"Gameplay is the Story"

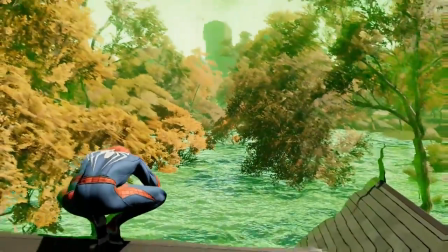[12:18]
For the purposes of gameplay, if we see something, then Spider-Man does too. But now suddenly we switch to a cutscene that makes us privy to things that Spider-Man isn't.
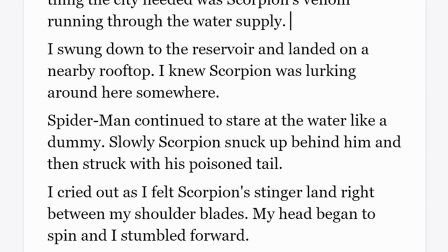[12:27]
Effectively, we're changing point of view. It's like a book that changes the viewpoint in the middle of a page.
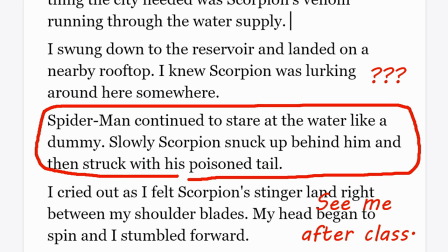[12:32]
It's not just awkward, it's fundamentally wrong. Like, this would not get past an editor. I want to make it really clear that when I say point of view, I'm not talking about where the camera is.
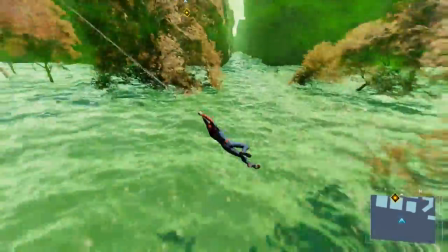[12:41]
I'm talking about the gap in knowledge between the audience and the protagonist.
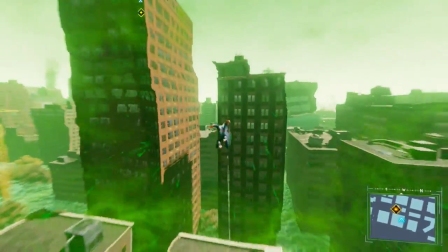[12:43]
If we know something they don't, and the designer doesn't allow us to act on that knowledge, then we've stopped being players, and we've become a passive audience.
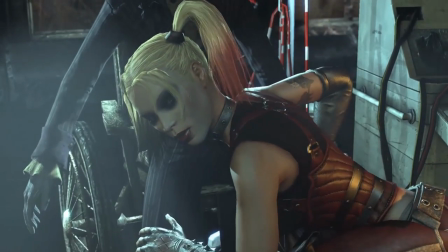[12:51]
This doesn't mean that you can't have the player character get ambushed in the story, it just means you have to ambush the player at the same time.
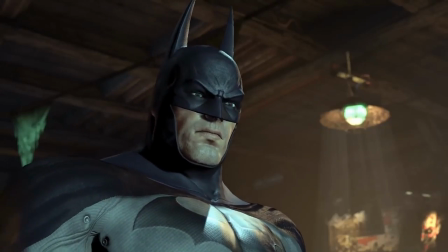[12:58]
For an example of this done properly, we can look at Batman Arkham City again. Early in the game, the writer needs Joker to ambush Batman.
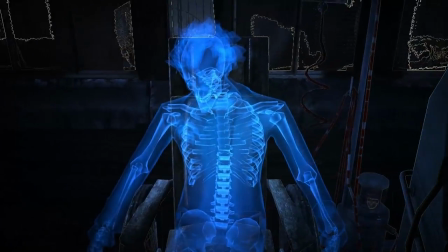[13:05]
As Batman examines Joker's medical equipment, he switches to detective vision to give the audience a little puzzle to ponder.
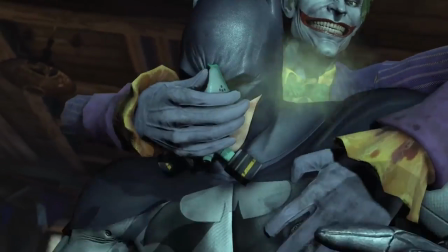[13:11]
While the player is distracted, the Joker springs his trap and catches both the audience and Batman off guard.
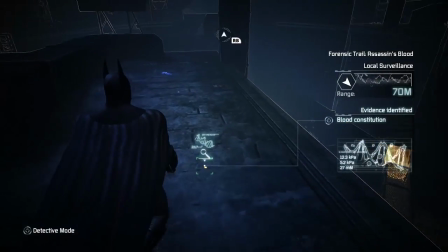[13:17]
There's an even better example of this trick later in the game. When Batman is chasing a ninja around the city, it's a long story.
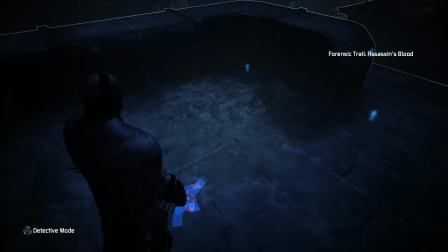[13:22]
He finds a clue on the ground. In this case, the player is the one to push the button to enter detective mode and focus on the object.
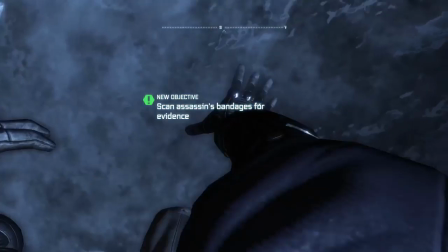[13:29]
That's when the writer has Batman get jumped. The result is that the ambush feels fair.
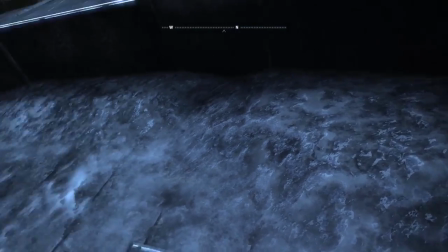[13:33]
The author didn't have to cheat and grab the controller or the camera away from the player in order to make this work.
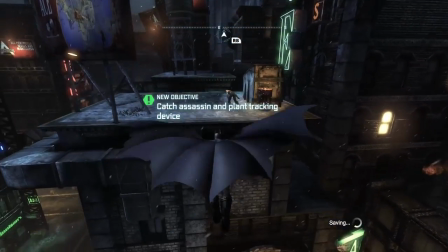[13:38]
It maintains the connection between the player and the protagonist, and it follows the rules of both the world and the narrative.
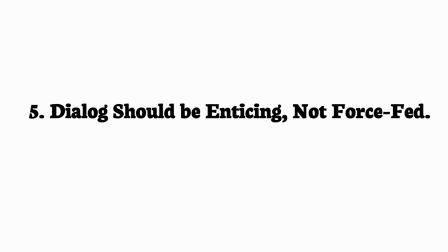[13:45]
Number five, dialogue should be enticing, not force-fed.
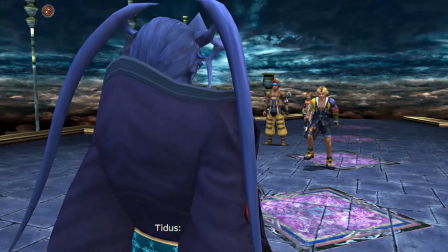[13:48]
Technically, this one is a problem for movies as well as games, but the problem is so common in games that I wanted to cover it here.
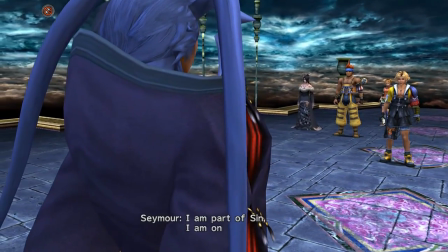[13:55]
In either case, the villainous monologue is a classic trope.
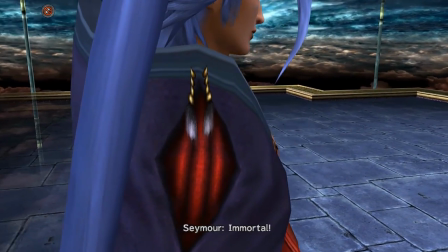[13:58]
The villain corners the protagonist, but instead of fighting, the hero sits there while the villain monologues all their plans, their motivations, or their rationale for the behavior.
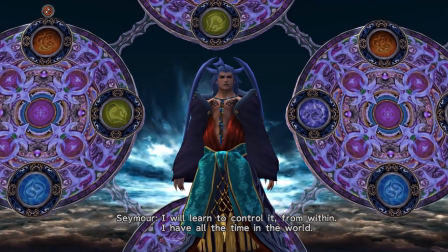[14:07]
But just because it's a trope doesn't mean it's bad. Establishing the villain and helping the audience to understand them is really important for making the drama work.
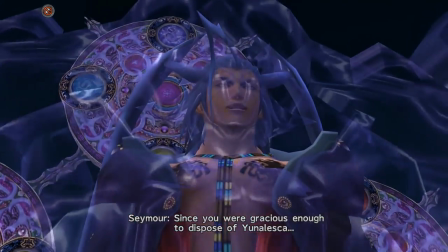[14:14]
But if you're going to bring the gameplay to a halt, then you need to make sure the audience wants to hear what the villain has to say before you take control away from the player.
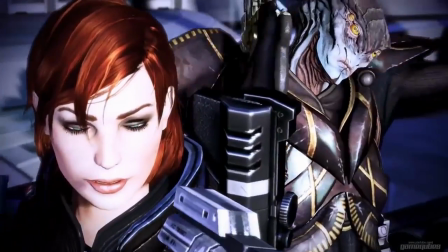[14:21]
Aw, come on, not this asshole again. What if the- No, don't talk to him, Shepard, you magnificent idiot!
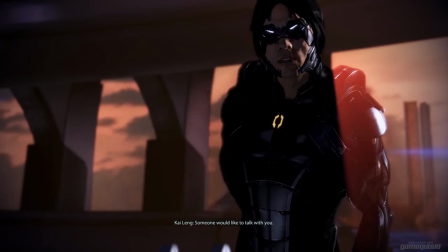[14:29]
Come on, just shoot this guy and move on! Come on, shoot him!
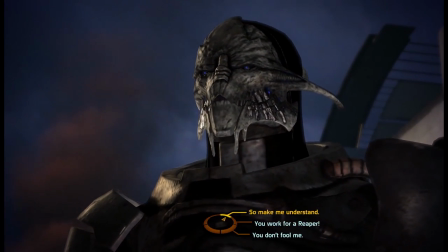[14:35]
In Mass Effect 1, we have a showdown with the bad guy, Saren. We've just shot our way through his base and discovered the massive scope of his plans.
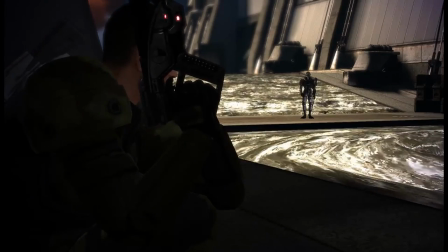[14:42]
We learned he's worried about the mind-control abilities of the Reapers, and he's trying to figure out a way to keep both himself alive and avoid becoming their thrall.
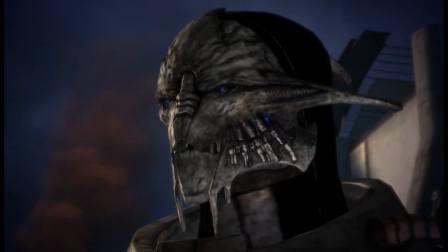[14:49]
We've discovered his plans are larger and more complicated than we initially believed. So now we're curious.
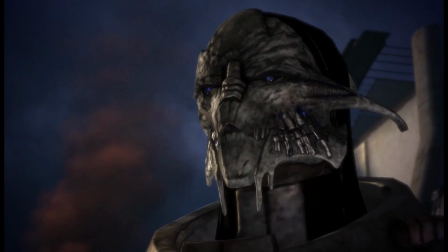[14:54]
Why is Saren doing this? Why is he serving the Reapers? And how does he imagine he'll survive such a collaboration?
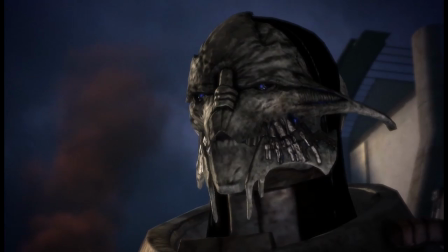[14:59]
So when the scene takes us into dialogue mode, we don't mind. The player character wants to talk to him.
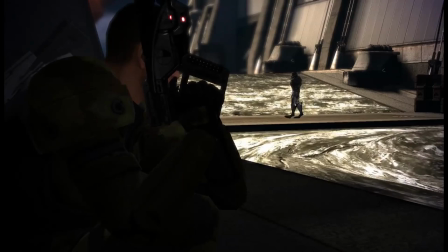[15:04]
The player is already curious about what he has to say, and the conversation suits the machinations of the writer.
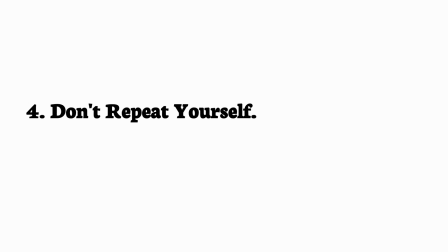[15:10]
Number four, don't repeat yourself. 2013's Tomb Raider is a great example of this problem.
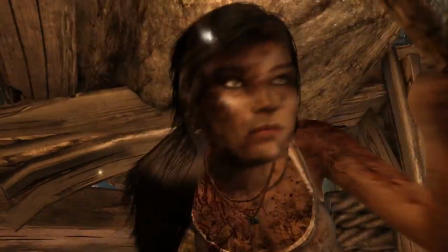[15:15]
In that game, Lara Croft is repeatedly waylaid or ambushed by enemies that magically appear just off camera.
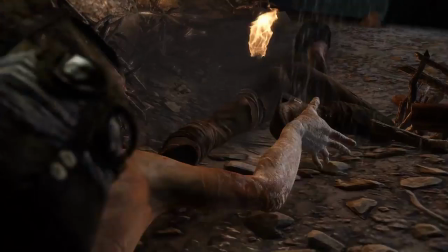[15:22]
Now, one or two of these would be totally fine. Lara was inattentive, and somebody got the drop on her.
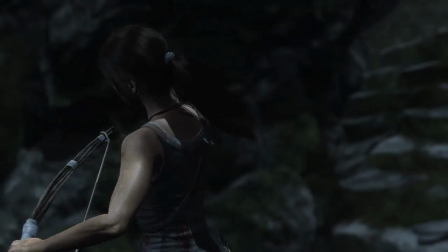[15:27]
It happens. The problem is that this happens so frequently, it becomes obvious and predictable.
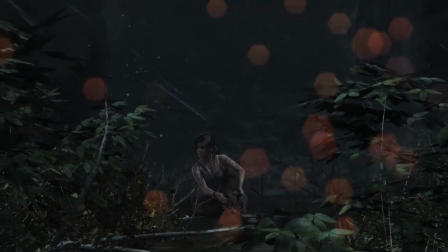[15:31]
It's like watching the same magic trick performed again and again. What? Did he walk through a wall? How did that other guy get the drop on her?
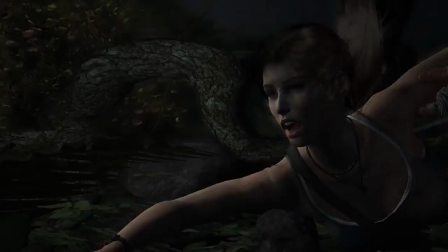[15:38]
Does she not have peripheral vision? Eventually, we stop being mad at the antagonists, and we start being mad at the writer. Number three, no cutscene incompetence. Number two, I'm not kidding, knock it off with the cutscene incompetence.
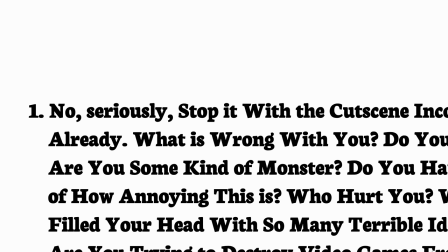[15:51]
Number one, no seriously, stop it with the cutscene incompetence already. What is wrong with you? Do you hate players? Are you some kind of monster? Who told you you could- In the Tomb Raider reboot, Laura is trying to rescue her friend Sam.
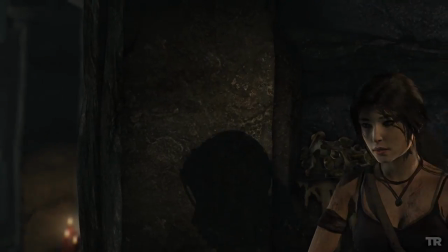[16:03]
Some cultists have kidnapped Sam and are planning to burn her at the stake because, you know what?
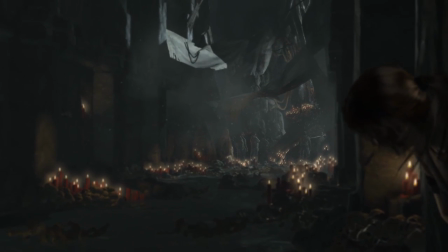[16:08]
It doesn't matter. We don't have time. They're bad guys, human sacrifice, you get the idea. Laura enters the sacrificial chamber behind the cultists.
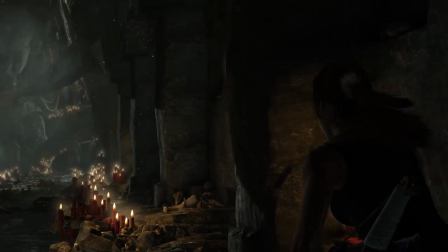[16:15]
She has the drop on them. By this point in the game, she's got a shotgun, a pistol, and an assault rifle tucked in her back pocket.
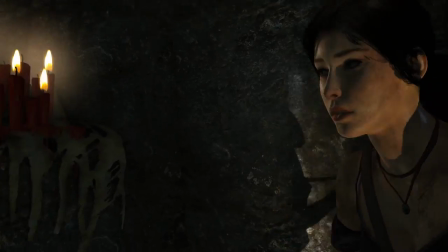[16:23]
She's dealing with a group of massed enemies who are armed only with melee weapons.